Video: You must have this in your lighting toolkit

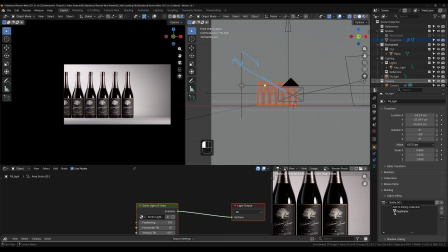[8:09]
So all I need to do is grab the duplicator and put it down in the scene.
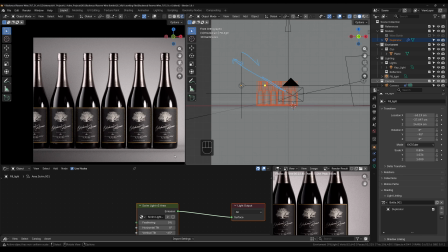[8:14]
And you can see straight away that it has excluded the backdrop from our light linking.
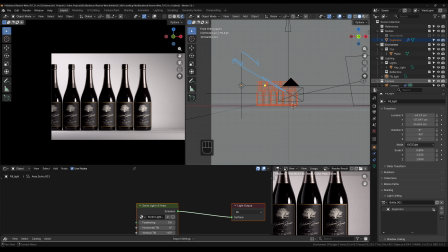[8:22]
So if I deselect this, you can see that I can actually tell the light not to touch the bottle, or I can tell it to touch the bottles. And so that brings back a bit of mood in our scene here.
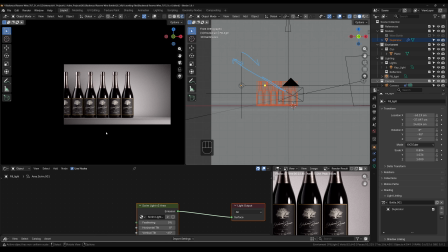[8:36]
And the reason why you wouldn't want to go overboard is because it starts to look unrealistic. Whereas right now, it looks all right still because it's just a reflection.
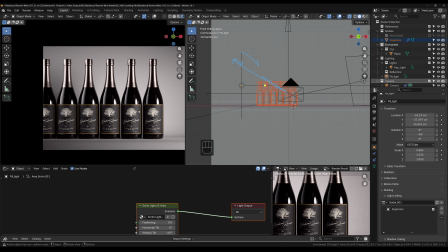[8:47]
Let's jump into scene number 2. So this is scene number 2.
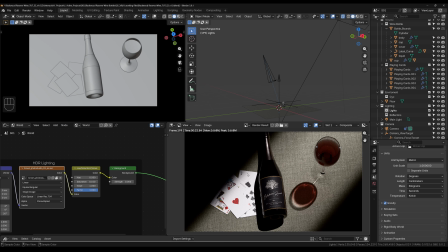[8:54]
Now the issue I have with this scene right now is I want to create that nice highlight on the bottle once again. So there's 2 things that I did here. First one was introduce a studio lighting.
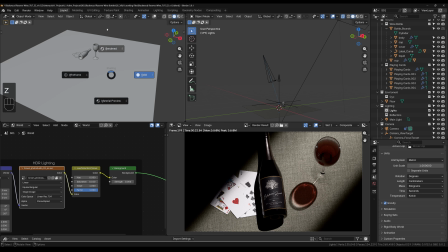[9:10]
So if I rotate here, jump into X-ray,
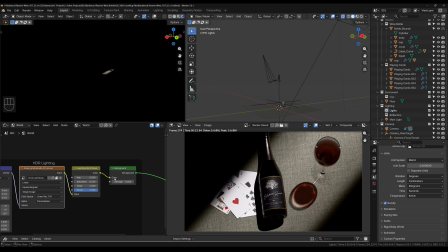[9:16]
rendered view, you can't see any environment lighting. So what I did is just put in an environment. I'll show you which one I put in. So I put in this photo studio. It's going through a hue saturation value that's reducing the saturation,
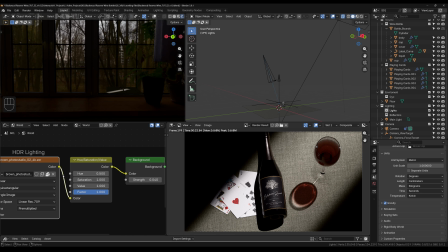[9:33]
because if this is 1, which is the original image, it's got color in it, see? And so that actually sends a tint across our scene. So most of the time I just want to use this without any color.
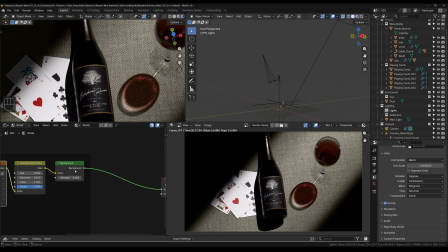[9:48]
So then this actually, what it does is if I mute this, you can see that by turning this on and off, the bottle gets some small highlights.
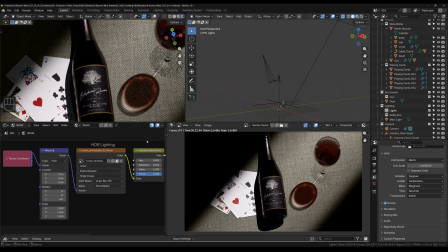[10:00]
I think I had it at a degree of 45, which should give it negative 45.
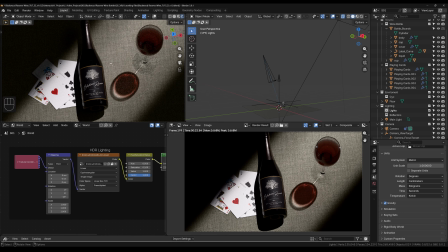[10:09]
There we go, negative 45. And if I mute this on and off, you can see the small highlights that show up in our scene here, around here. I also have here,
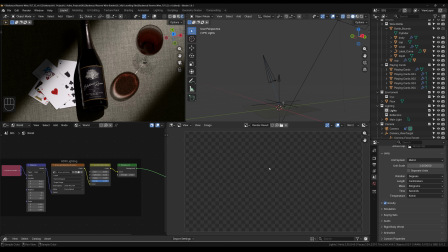[10:22]
if we go to slot number 2, I'm going to render it with the highlights now, with the world lighting, sorry.
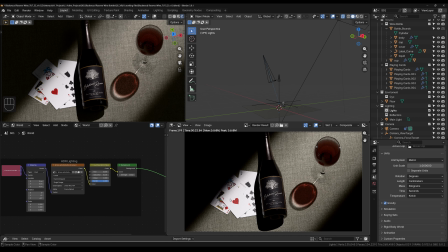[10:30]
All right, so let's have a look. If we look at scene slot 1, this is without any world lighting. So you can see these areas, based off this very direct light up here, isn't creating any light outside of our area.
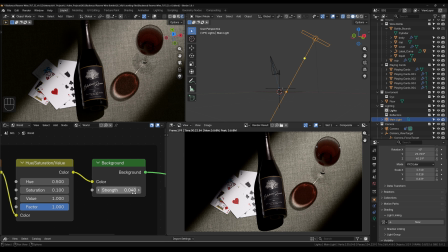[10:44]
We add a background of 0.4, just tiny amount of light to the scene. And you can instantly see that these areas get a little bit of a boost in highlights. And then it also adds the highlights that are a little bit more realistic into our bottle here.
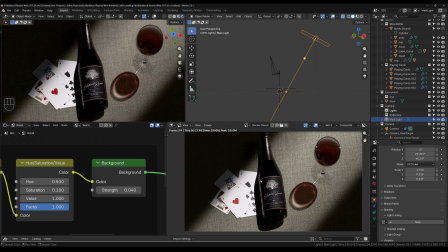[11:03]
Now for the light linking example, here I want to do the same thing as the last scene and add in some light. And I'll show you, it's basically the same case. Shift A will add in an area light here. And I want to do the same thing. I want to fill in this side of the bottle.
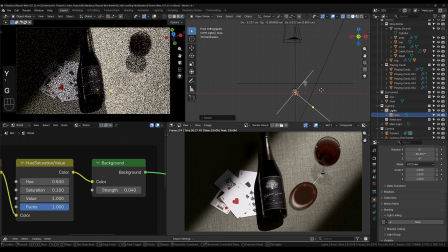[11:23]
So what I did is rotated this a little bit. I go to front view and I just put this up the side here, like so.
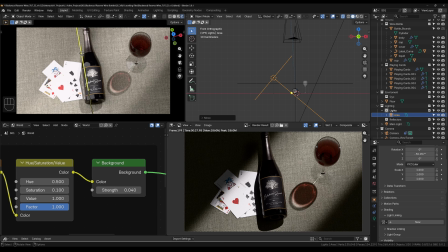[11:32]
And look what's happening. We're filling in our whole scene and we're getting rid of the mood.
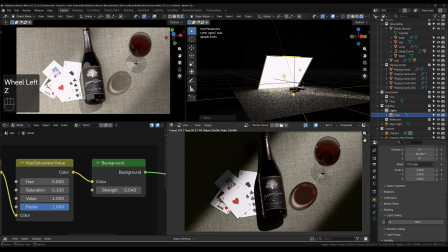[11:39]
First of all, what I'm going to do is use Light Wrangler.
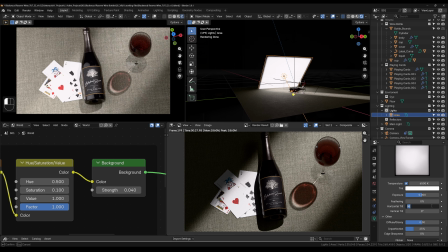[11:44]
We'll add a scrim to this. So we'll tilt this by about 45,
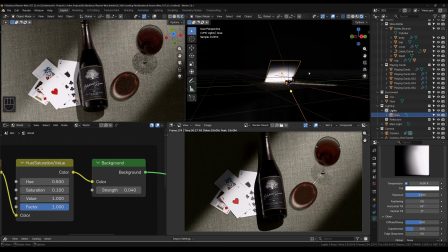[11:54]
65. I don't know how I come up with these numbers, but. And then what I'm going to do is scale this up a little bit.
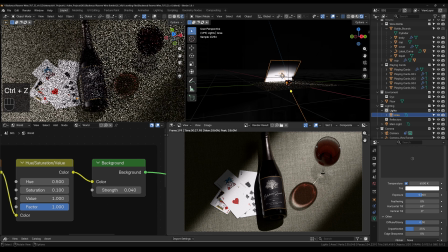[12:03]
The more you scale, you can get a full highlight all the way along, or you could just stop the highlight here and it could continue there.
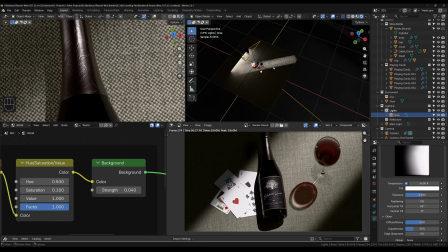[12:11]
If you remember, you look at the angle your camera is pointing.